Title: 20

In this lesson, I'm going to show you how to set up your project to do preview and full res renders using Octane.
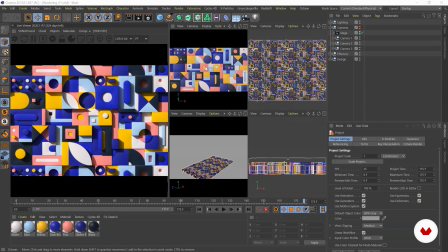0:19 So before I talk you through some of the settings we're going to be using to render, I'm going to add some depth of field and motion blur to the scene. So if I head over to my first camera and go to frame 0,
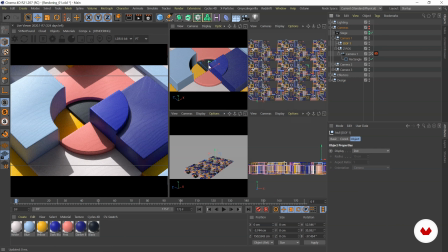0:32 we can see we've got our depth of field target here, which is going to allow us to have control about where we want to position our focus. And that is inside our camera object, inside the focus object section.
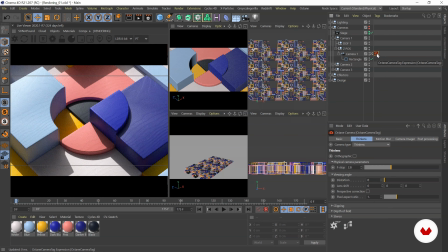0:47 Now if we head over to our Octane camera tag and go to thin lens, we can go to depth of field, and I'm going to turn autofocus off, and that's going to give our depth of field target the control of the depth of field. So now if I add, say, 50 centimeters to the aperture,
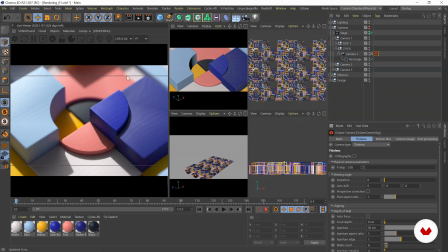1:04 you can see that that's going to really push the depth of field, and you can see what area is actually in focus at the moment. So now if we adjust our target,
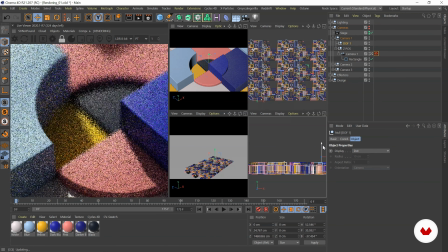1:17 you can actually see we're controlling whereabouts we are actually focusing on.
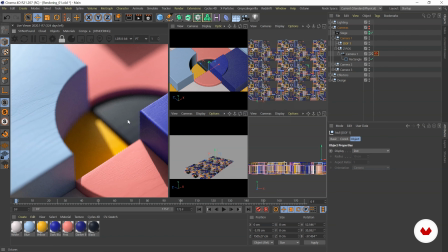1:27 We can pick our spot. There's pretty good.
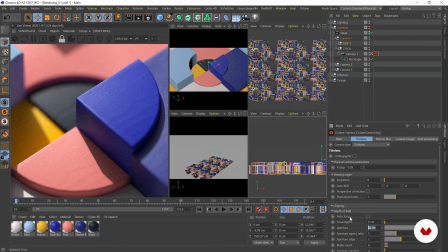1:34 I'm going to reduce my aperture down to something that's not as extreme.
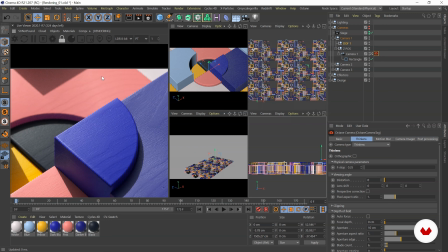1:39 So now we're still getting depth of field here in the background and like on the lower levels,
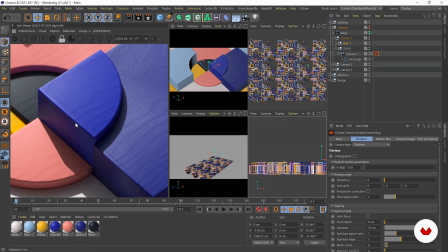1:45 and these sort of planes up here, which are a little bit higher, are getting a bit more focused.
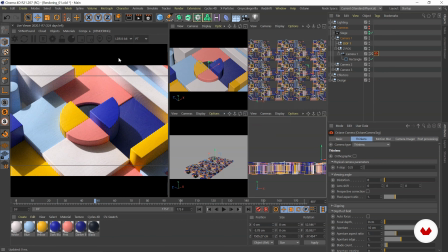1:52 I'm going to scrub through to, say, frame 48 and just make sure that majority of the image is actually still in focus,
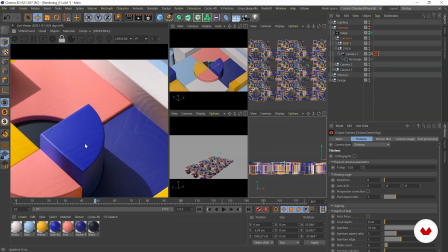1:59 because we don't want everything to be blurry. I think that's pretty good.
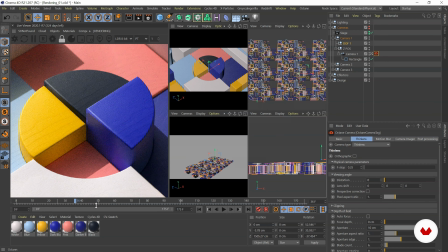2:06 And you can actually animate your depth of field target if you want as well, in order to change where you want the focus to be.
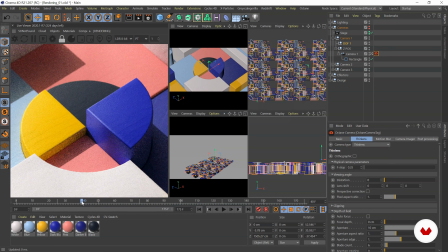Let's do our next camera.
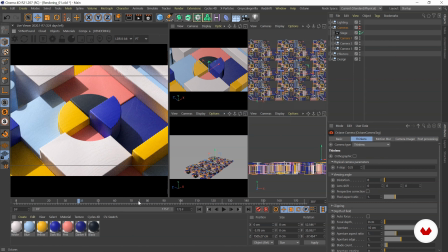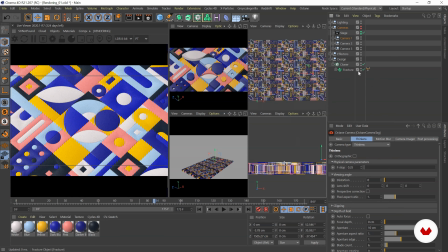2:27 I need to refresh the fracture because Octane's having a moment.
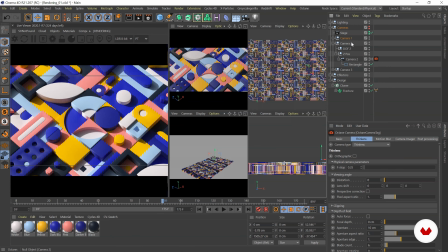2:34 Same again, head to my camera 2 tag, turn autofocus off.
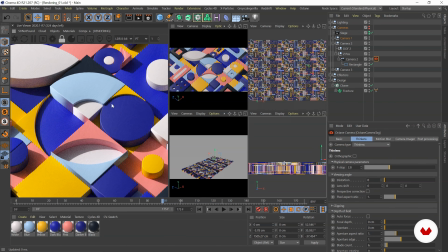2:40 I'm going to zoom in and take the aperture up to 50. Maybe it's even 100, just so we can really see what's going on.
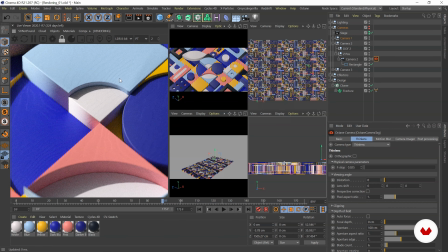2:54 We are still kind of focused on this. I can adjust my target a bit more.
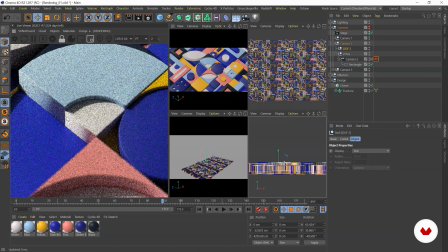3:04 I can actually just select this render region here, so we're just focusing on this.
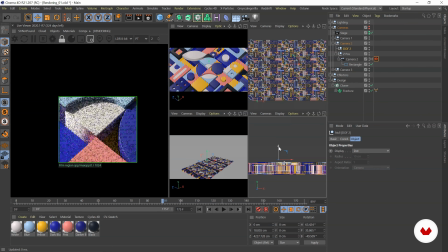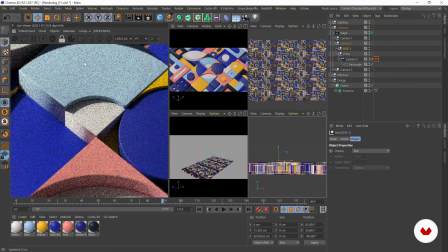3:16 I might go around about there and see how we're looking for the rest of the image.
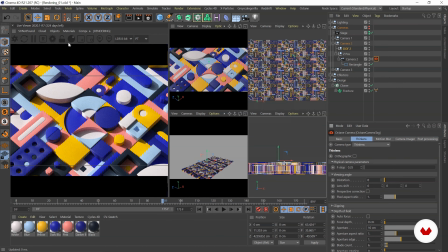3:23 So again, going to take this down to, say, 10, just so we get a sense of depth of field, but it doesn't overpower the image.
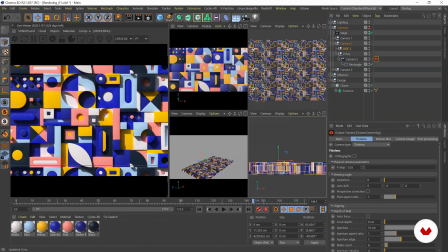3:35 And for the final shot, we're not actually going to add any depth of field. I want to keep everything fairly clean, and I think from a top-down view, I don't think I actually want to have any depth of field.
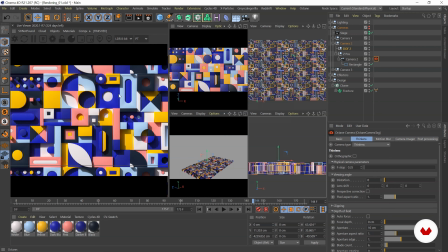3:47 It's not processor friendly. Use depth of field where you need it. Let's add some motion blur to the scene.
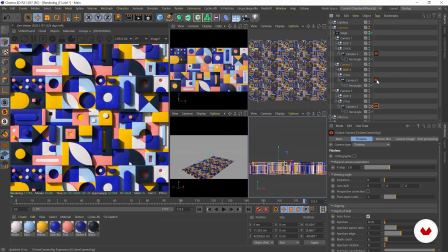3:55 So if I head to my camera tags, I'm just going to select all 3. I'm going to go to motion blur, and I'm going to select enable.
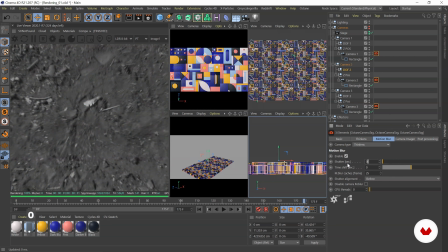4:04 I'm going to make the shutter 0.02, and I'm going to disable camera motion blur.